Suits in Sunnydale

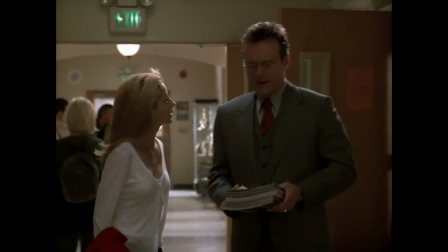[4:06]
For now, I will say keep an eye out for how buttoned up he is, or how loosened and how much of his suit he takes off.
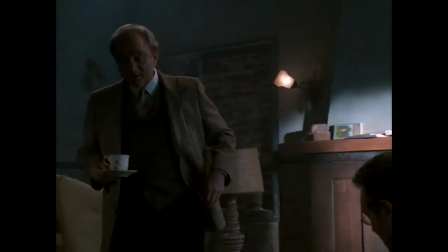[4:14]
When it comes to the other Watchers, we have Quentin Travers, whose suits are deeply old-fashioned.
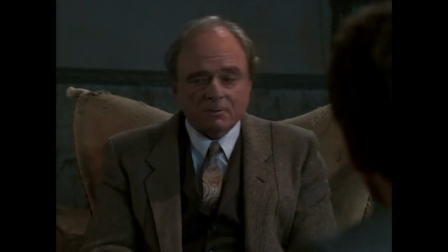[4:21]
Antique old-fashioned. His suits are made from expensive tweed, the kind you hand down for generations.
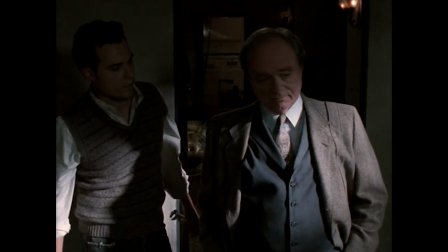[4:28]
The cut of his coat here would not be out of place in the 20s or 30s.
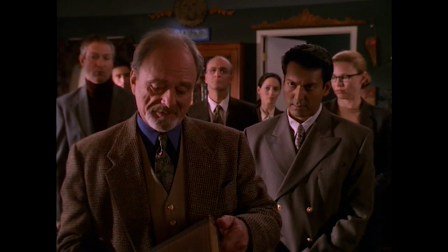[4:33]
On his return in Checkpoint, his suit isn't quite so antique, yet again, quality tweed.
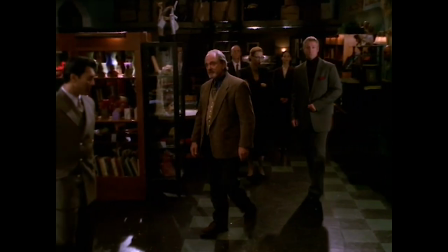[4:39]
Classic cut. His colleagues are mostly wearing classic, rather imposing suits.
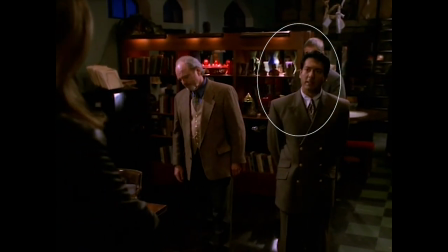[4:44]
This guy I'm not so sure about. Doesn't he look like a Bond villain from the 60s?
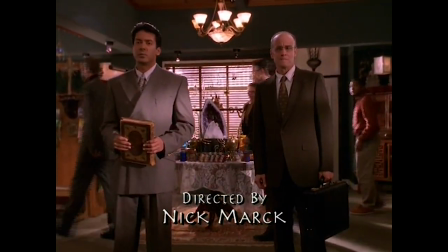[4:49]
Some of the background folks look a bit budget accountant, but I think that's a function of budgeting this episode.
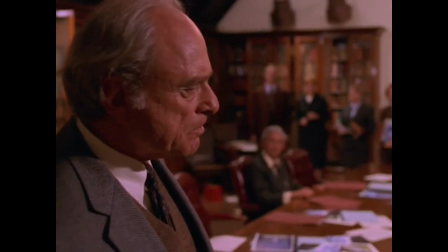[4:57]
The overall effect is a mass of suits. If we look to color, we can see Travers and most of the Watchers are a mass of neutrals.
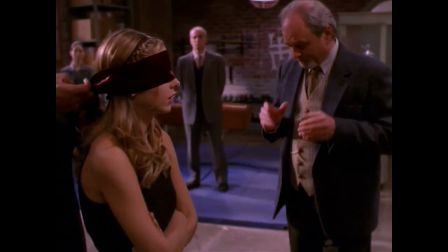[5:05]
In the world of Buffy, the Council aren't black hats or white hats. They are, effectively, a cloud of beige.
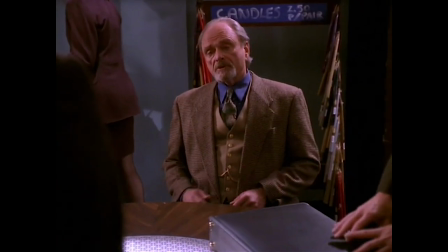[5:12]
The interests they serve are their own. So what do the Watchers have to tell us about authority and Buffy's relationship to it?
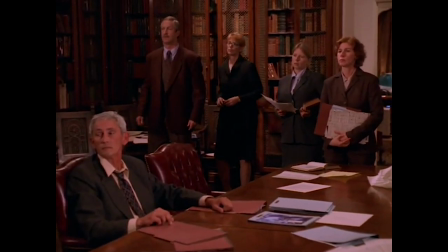[5:20]
Well, the Watchers' Council are old. As old as Empire, likely.
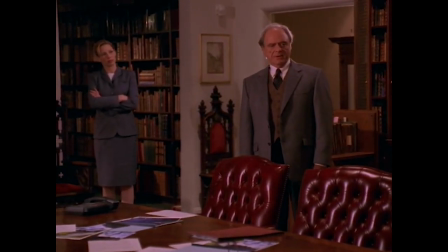[5:24]
And like Empire, it is long-established authority. It's power that comes from tradition.
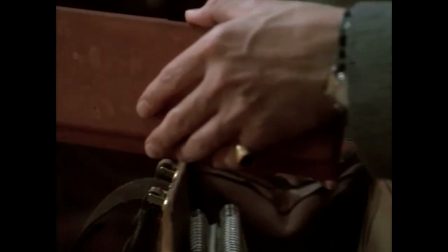[5:31] But it's been done this way for a dozen centuries.
And traditional power without compassion can be devastating.
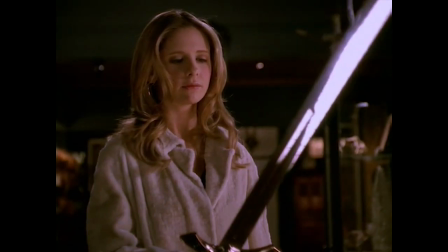[5:39]
Yet, when Giles refuses to go along with it, and when Buffy stands up to it, there isn't going to be a review.
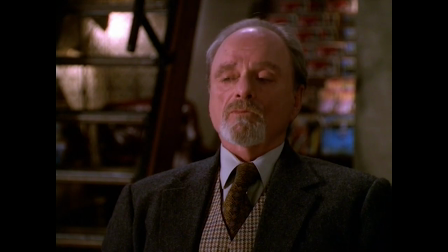[5:48]
That traditional power fades. Eventually, it's irrelevant.
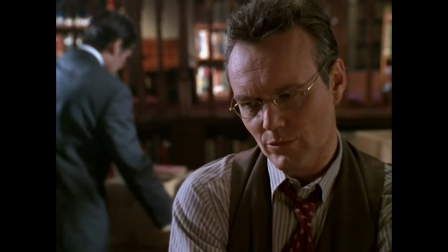[5:55]
Now, I couldn't possibly talk about Watchers without talking about Wesley.
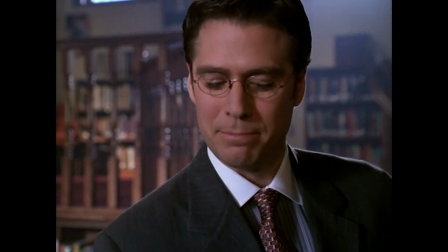[6:01]
Wesley Wyndham Price. Oh, Wes, my dear, what an arc you'll have.
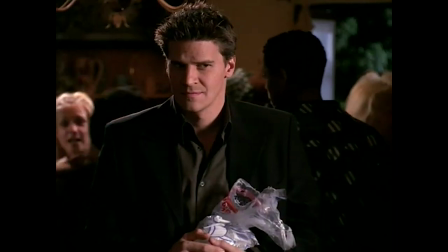[6:07]
But that will come later, and on a different show. Wes starts out looking like a boy in his father's suit.
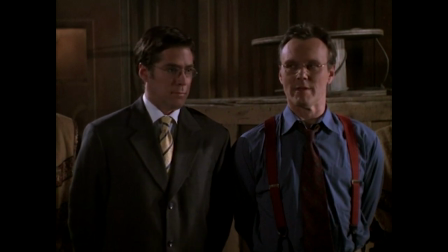[6:14]
It's not even that the suit is big, it's the way he carries himself in it.
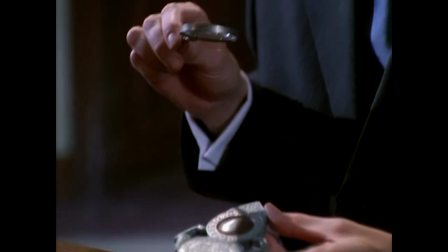[6:19]
There are some great details in Wes's suits.
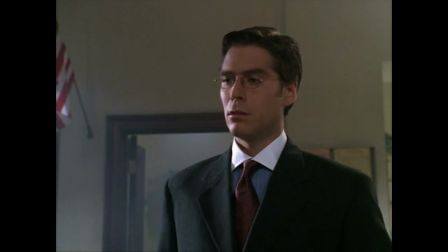[6:21]
If you look closely, you see the white collar on a striped shirt that was very popular in the 80s, with the yuppies particularly.
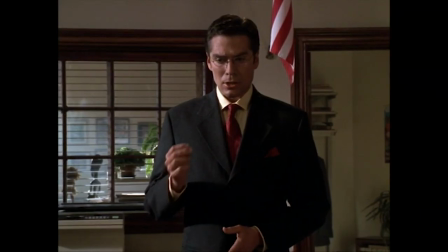[6:31]
The bright ties and matching pocket square are also very yuppie.
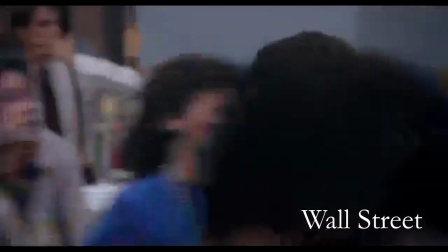[6:36]
Yuppies were mostly bright, ambitious young men who often came from privilege.
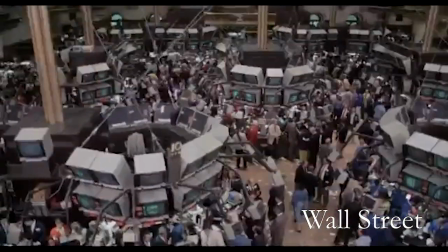[6:41]
They had the same conservative politics as their parents, but in a new style.
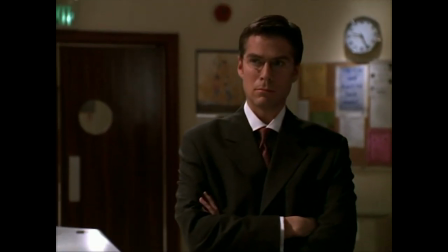[6:46]
So he's connected to the old power, but in a new style.
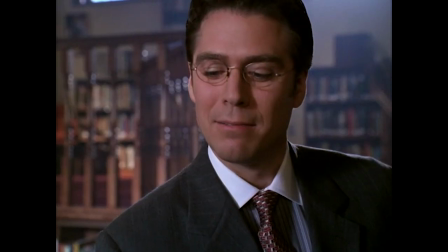[6:53]
And it's not a style Buffy has any use for.
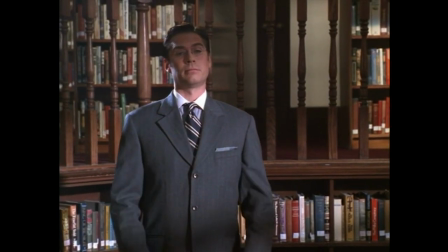[6:56]
It's kind of hard to look at authority through Wes, because Buffy never treats him as an authority figure at all.
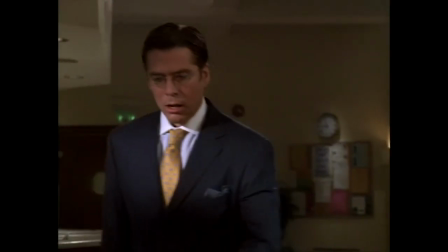[7:02]
He's a young man trying to assert his authority purely based on who he's connected to.
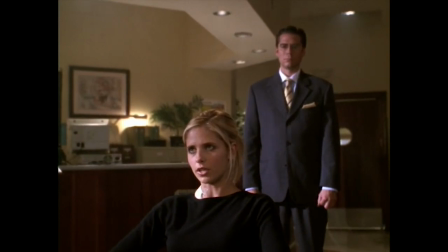[7:09]
And when he's not useful to those connections, the Council is not welcome here. They will drop him in a hot minute.
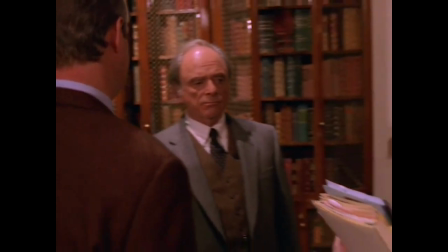[7:17] Get some help here!
So that's the Watchers. What a lot of fun.
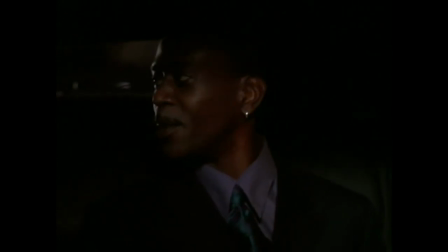[7:24] Sunnydale. Town's got quaint. Hello, Mr. Trick.
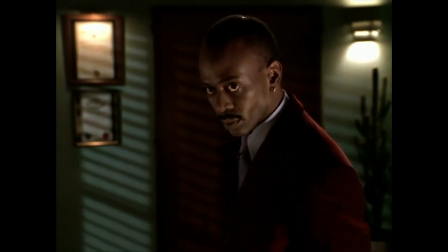[7:30]
Damn, I love this man's suits. The color, the style, he is killing it, and he knows it.
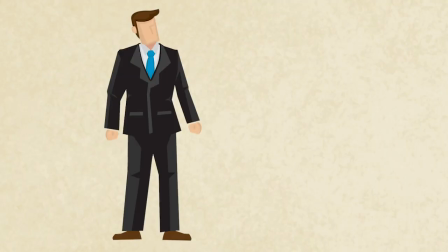[7:36]
Well, clothes make the man. When you have a form like the suit, with a set pattern and expected presentation,
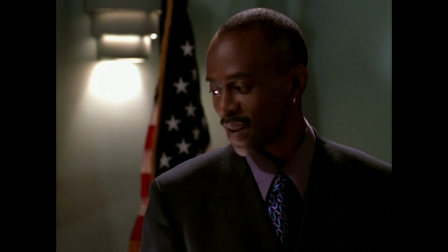[7:43]
it becomes this thing you can subvert. You can twist and reform.
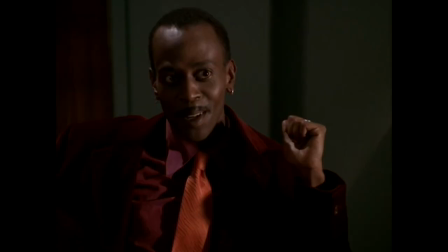[7:49]
Take the thing and make it your own.
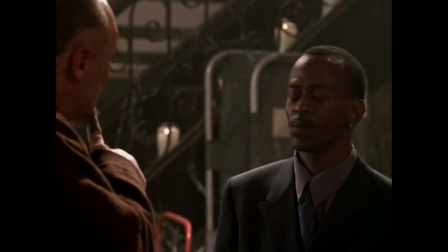[7:52]
It's very late 80s, early 90s, and has its roots in black culture, specifically in the ballroom culture of New York.
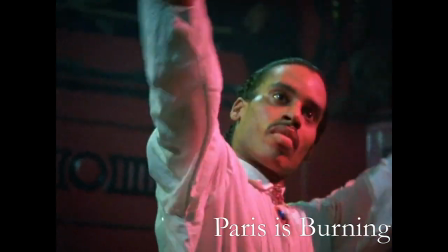[8:00]
So if you've never seen Pose or Paris is Burning, and you should,
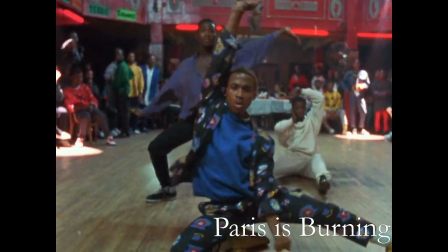[8:05]
the ballroom culture was a place for gay and trans people of color in the late 80s, early 90s.